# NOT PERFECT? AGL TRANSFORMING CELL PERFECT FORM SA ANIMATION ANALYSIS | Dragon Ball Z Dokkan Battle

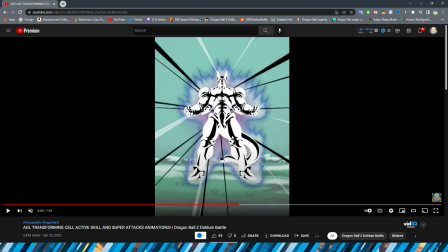1238s
Like representing it properly to representing it like this. Though, I do think that he actually does look like this at some point. It's just kind of jarring going from that like really cool, crazy animation to this immediately. But I definitely don't think it looks too bad.
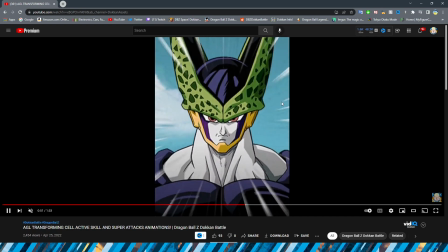1250s
And then obviously we have the intro of Mr. Cell himself. Again, it's kind of unfortunate that like this isn't more detailed.
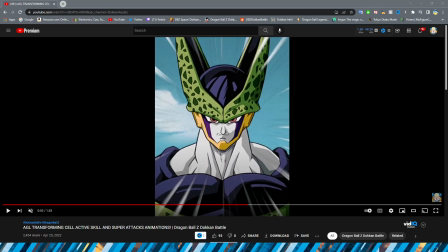1259s
And I understand again that it is a transition or a transformation animation rather. So it shouldn't be like insane in terms of, you know, like showing all these different angles and stuff like that,
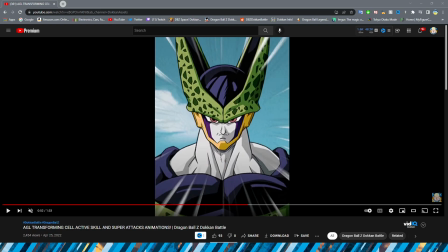1272s
but I do wish that it was a little bit more detailed overall instead of just having him stand there and have the funny motion lines go.
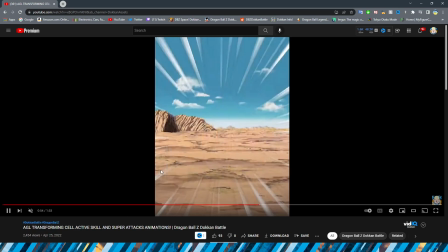1282s
Anyhow, we transition to his actual super attack, which funny enough I think is probably like my least favorite essay out of all of them,
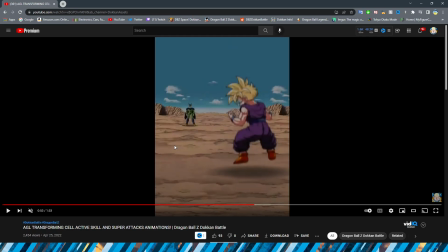1291s
which is kind of ironic considering I know like Perfect Cell is what people really like from this.
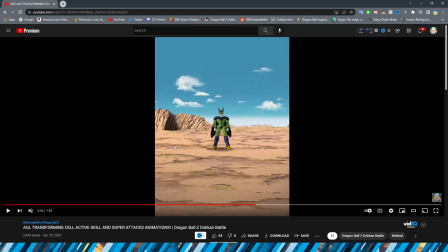1296s
Alright, so we have him standing in the distance, which is definitely a decent shot here. They just compress his PNG to represent him gearing up to move forward. That's so funny. Look at him. He just gets smaller. That's so funny. So obviously we have, it is kind of jarring. Here's the thing, right?
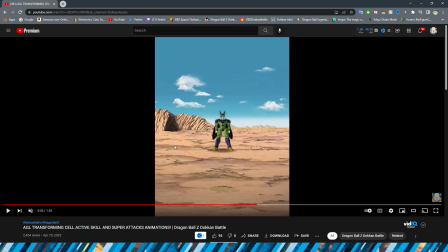1316s
They do this a lot where they have like a far away pose and it sort of moves from a stationary position to getting ready to move. I don't know how they could make this more fluid, honestly, but like, it is kind of jarring even when you're watching it in full speed, seeing the character go from this to this immediately,
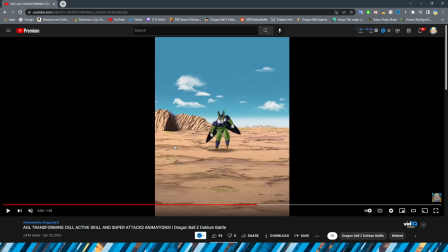1332s
considering that obviously they get so much bigger and your perspective is kind of ruined, right? Like it takes you out of the moment. It's like instead of looking at this like, oh, this is Cell about to come towards Gohan, you're like, oh, this is an animation of Cell coming towards Gohan.
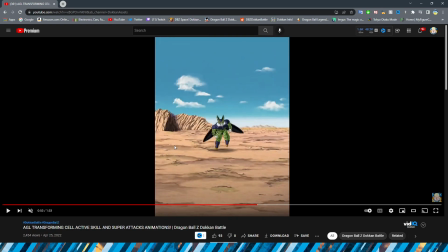1346s
Now, I will say, this part is really cool. I definitely like when he actually leaves the ground, right, and jumps forward.
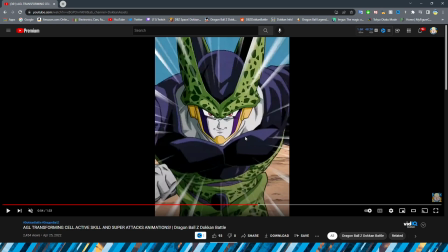1352s
I do wish there was a little bit more in between right there and there. But once he's actually moving forward, even though it is pretty quick, I definitely really, really like this part.
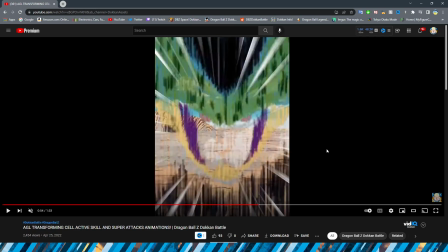1360s
Very, very nice. The little smile at the end is also very cool. And then the fade, oh, so good.
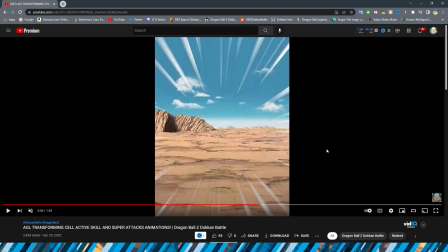1368s
It's so good. I love this part right here. It is such a nice touch to this animation.
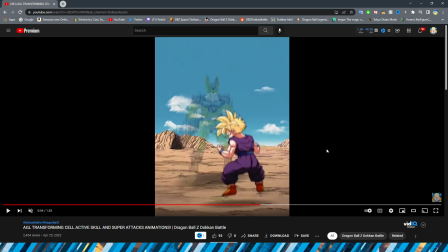1374s
Look at how scary he looks as well here with just the whited out eyes. Very cool. Obviously having Cell teleport in front of Gohan is really, really cool. Getting ready to smack that bad boy up. Obviously pulling back before hitting the enemy sprite.
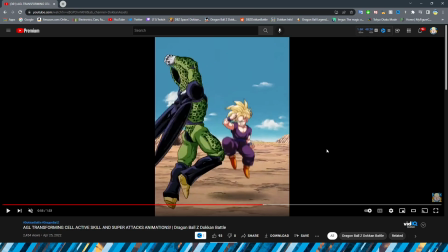1389s
Very interesting transition as well here, or I guess you would say jump cut. Kind of like this one, I think definitely isn't as noticeable in terms of like cutting from one scene to another when it's in full motion,
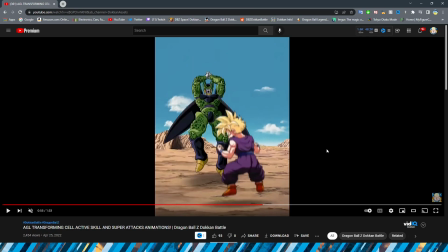1402s
but I feel like I've never seen it before where it's like a cut from the front to the back.
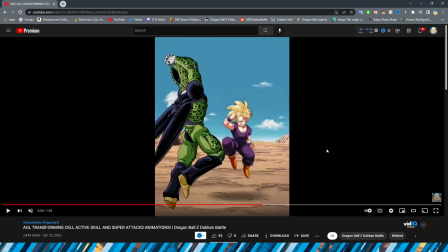1409s
There has to be, right? I don't know, it feels like I've never really seen that before in this particular pose.
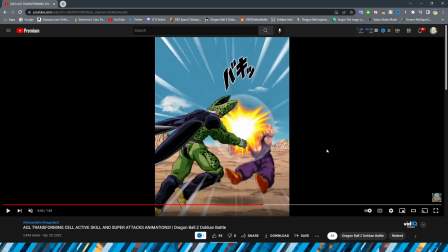1414s
Something about the pose is kind of getting me. This also looks really good, I will say. Him actually hitting the enemy definitely looks really, really nice here.
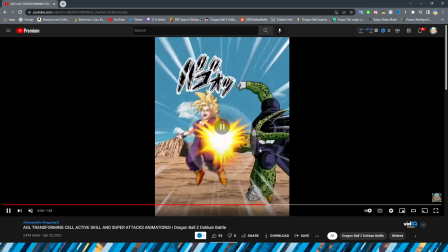1422s
I think they did a good job animating that part. This is so jarring though.
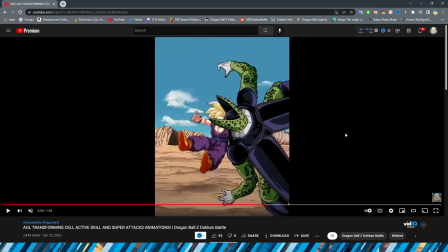1427s
Holy cow. I guess it's because he's moving fast, but like going from this position,
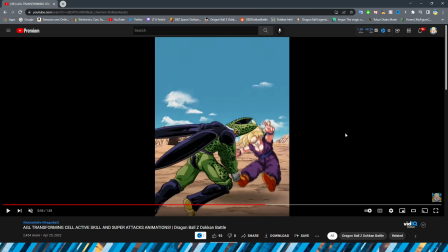1434s
because it almost looks like he's like sitting on the ground, or it's like poorly animated that he's sitting on the ground,
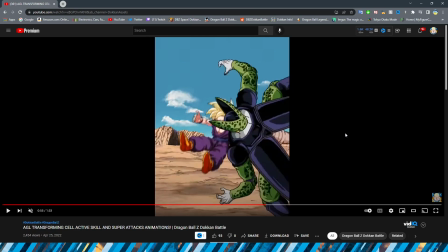1440s
even though I understand he just finished following through on the hit. Going from there to there is like, whoo!
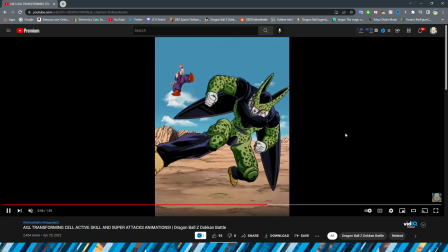1447s
Wow, that is a jump for sure. The kick is definitely pretty cool.
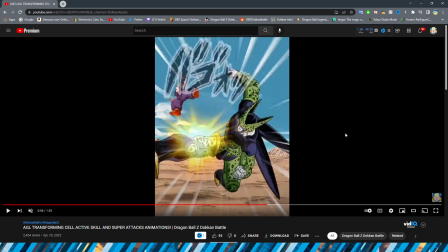1451s
I do wish that there was a little bit more in between, where are we, like here and here, right, with Cell's entire position.
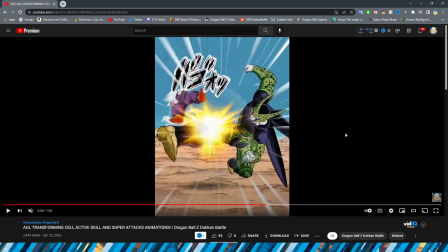1460s
But I think the actual transition from him winding up to the final kick is actually pretty good,
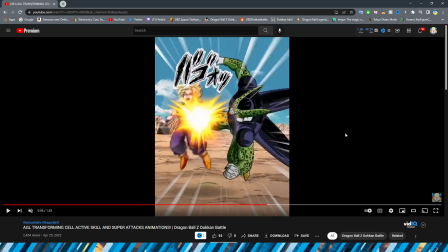1466s
because obviously, you know, you want it to be quick and snappy, but when he's finally, like,
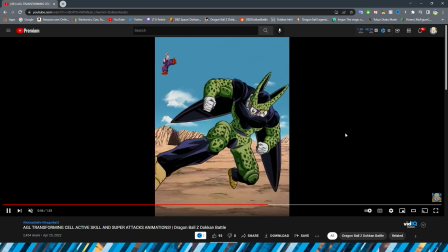1470s
letting his leg kind of come back around is sort of when it looks a little bit jarring. Alright, so obviously we have him flying up from the ground.
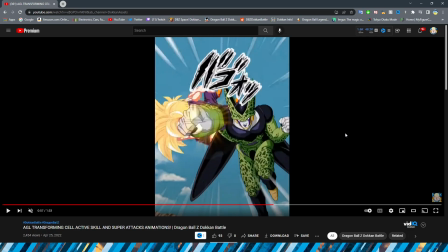1478s
This part looks fine. Is it just me, or does he look really stiff?
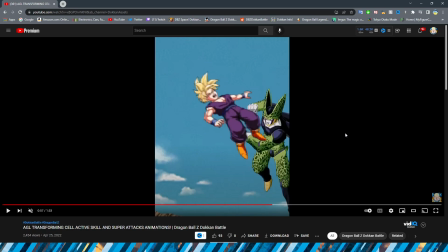1484s
Like, that was the kind of the what I was getting when I was watching the Perfect Cell animations from this. And that's kind of still how I feel with Cell himself in perfect form.
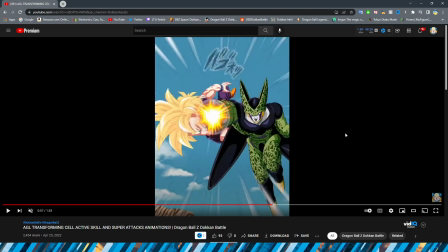1496s
I feel like he's really stiff. Not just in the fact that there's not a lot of, like, frames in between him switching positions,
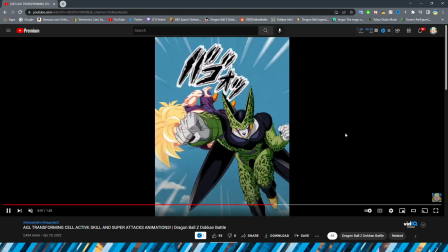1503s
but just, like, even when he's throwing this punch, it still feels really stiff.
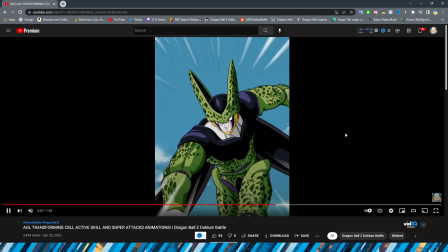1507s
And I feel like there's something a little bit off about his face. I don't know. Oh, ooh, hold on. Let's go back and get that. Interesting. So that fade, I feel like, isn't as bad because it's just turning his head. That one definitely, I feel like, flows a little bit better. But yeah, I don't know. He just feels very stiff.
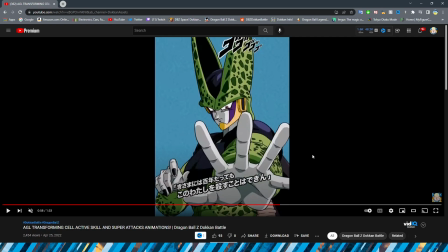1525s
This one, I will say, is probably the easiest, like, best part of the Perfect Cell animations for sure.
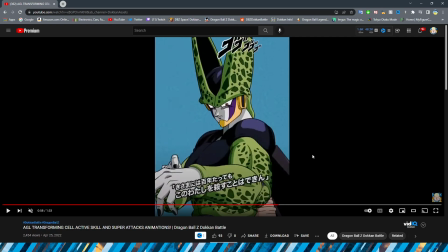1532s
Or he's obviously moving his hand forward. I definitely like this pan up too. This is a very nice shot of Cell too, just like the way that he looks too. I like this transition. I think this is definitely a good, like, shot of him opening his hand. However, I wish that there was more animation between this and then this, funny enough.
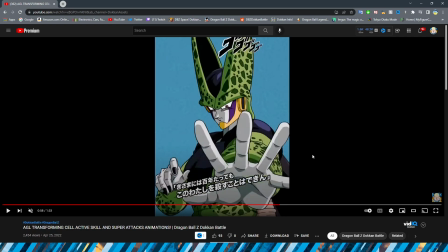1548s
Even though I think him going closed hand to semi-open hand is fine. I wish when he went full open palm there was a little bit more. I don't know. Maybe it's just me nitpicking, which, I mean, that is the entire point of the series, right? But it definitely felt a little bit jarring there for sure.
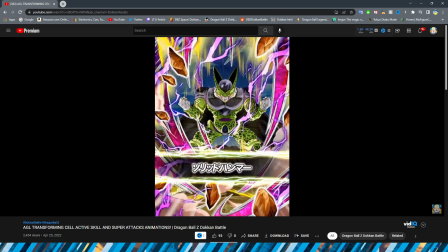1563s
Alright, so obviously we have the transition to the Carter here, which is kind of unfortunate because obviously I don't know how they would incorporate this same pose into every single one of these essays, but it is a little bit jarring going from that to that. Then we obviously have Cell opening his mouth.
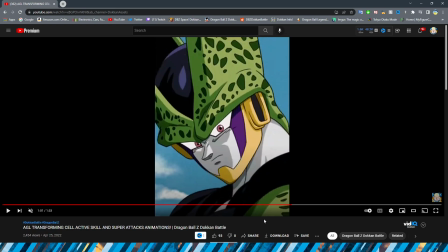1577s
I feel like even here his face looks a little bit off to me. I don't know. But obviously we have him just opening his mouth too. Funny enough, I almost would have preferred a fade there just because it feels a little bit funny with him just opening it immediately.
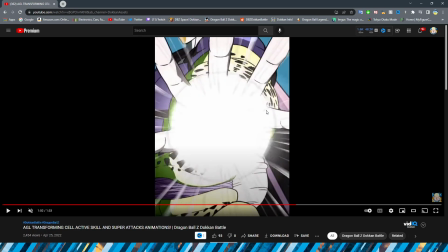1589s
But this is a cool shot here. Obviously getting a little bit of a waist shot where we have him charging up the actual Ki Blast.
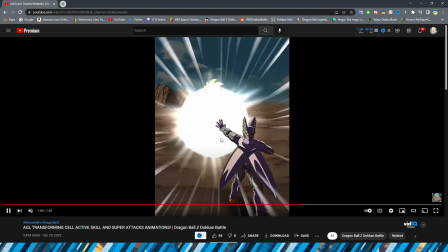1598s
Definitely a very cool angle there for sure. Nice transition, by the way.
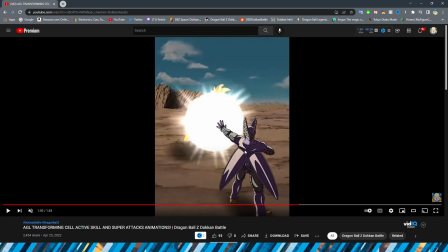1602s
That is how you do a nice transition, right? Obviously the light is sort of enveloping the viewer, right?
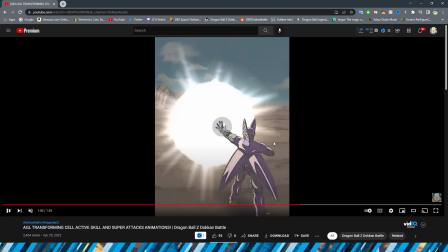1610s
And then it cuts to the back. Definitely a lot better of doing it that way than just a sharp cut.
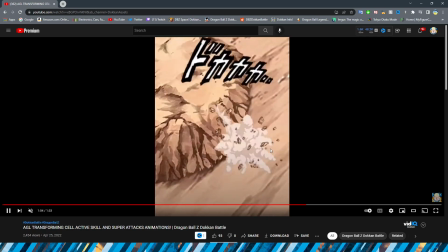1616s
We obviously have the light sort of engulf the camera, and then the enemy flies into the rocks.
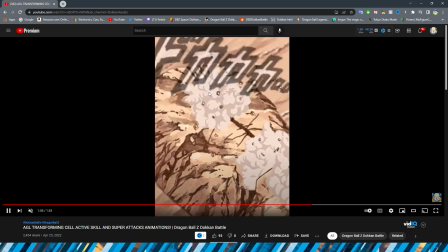1621s
Which I will say, them flying into the rocks is, I think, the other part about this that looks the best for sure.
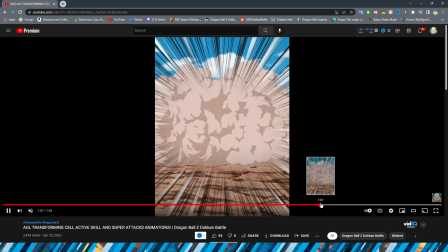1626s
Very, very nice job on the rock collision section of this for sure.
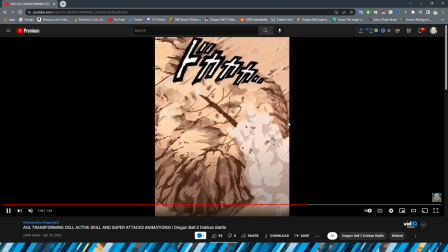1631s
I think that, funny enough, is actually my favorite part of the Perfect Cell animation is this.
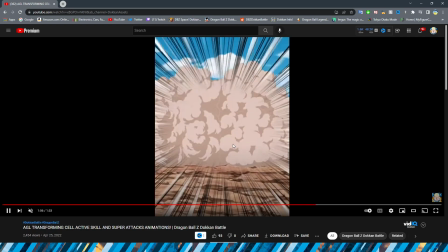1636s
And to be fair, that is also because I'm a lot more impressed nowadays by effects and explosions and smoke like that in Dokkan than I am the actual characters.
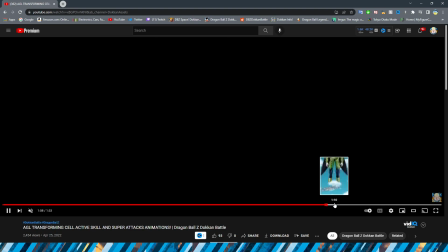1645s
So that was really cool. Alright, so now I believe we move into, yes, Cell actually losing his,
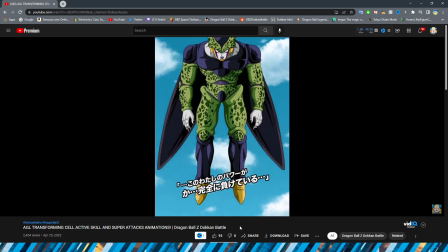1654s
parentheses, perfect form, and then actually having the animation. So, of course, we have Cell tired here.
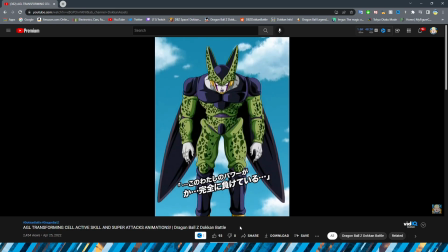1661s
This part is really, really short, and I know that this is like a giant transformation, but when I saw this, I was definitely pretty underwhelmed for this section, unfortunately. I do like the breathing. The breathing looks very, very good. I think that they did a good job, like, sort of representing that.
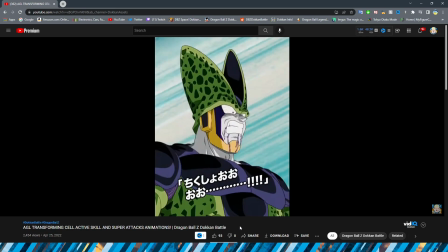1677s
Obviously, his wings would be moving because they're attached to the top of his back. This part is easily my favorite, though. I know this is going to become a meme coming up here soon, especially when these units release.
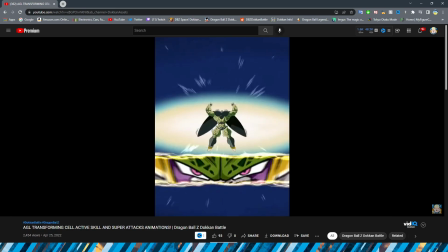1688s
But yeah, obviously we have the scream. And then this section, I don't know, man.
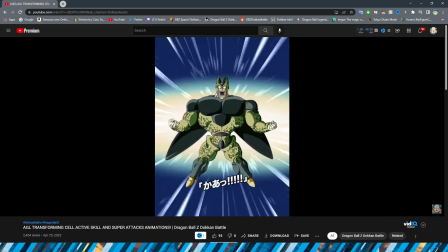1693s
Like, the expanding part looks okay.
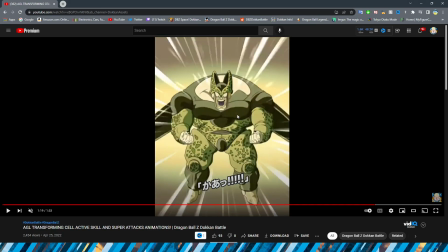1696s
But this part is so jarring to me because, like, not where he whips his head forward, like, kind of a little bit.
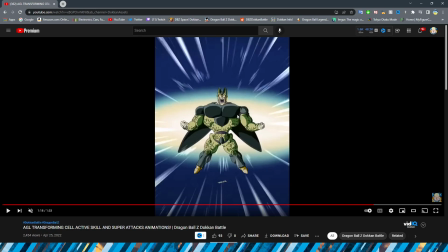1704s
And I know that it is supposed to look goofy because obviously his head is almost, like, too big for his body at this part, which is ironic considering how big his chest is.
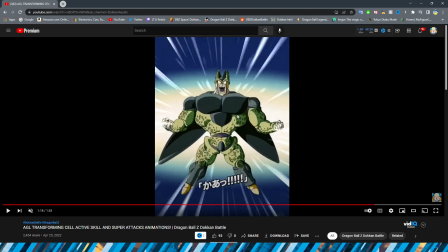1713s
But I feel like the assets for his head don't really match up with the assets for his body.
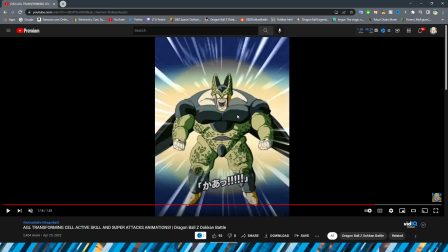1720s
I don't know if it's a thing of, like, the head looks to be higher quality.
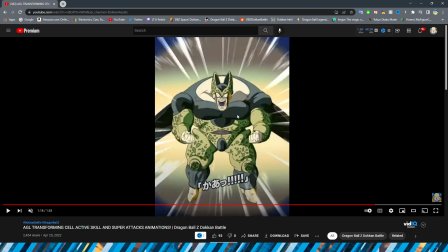1724s
Here, I think you can really see it, right? Like, I feel like they didn't give the head enough to make it feel like an actual head.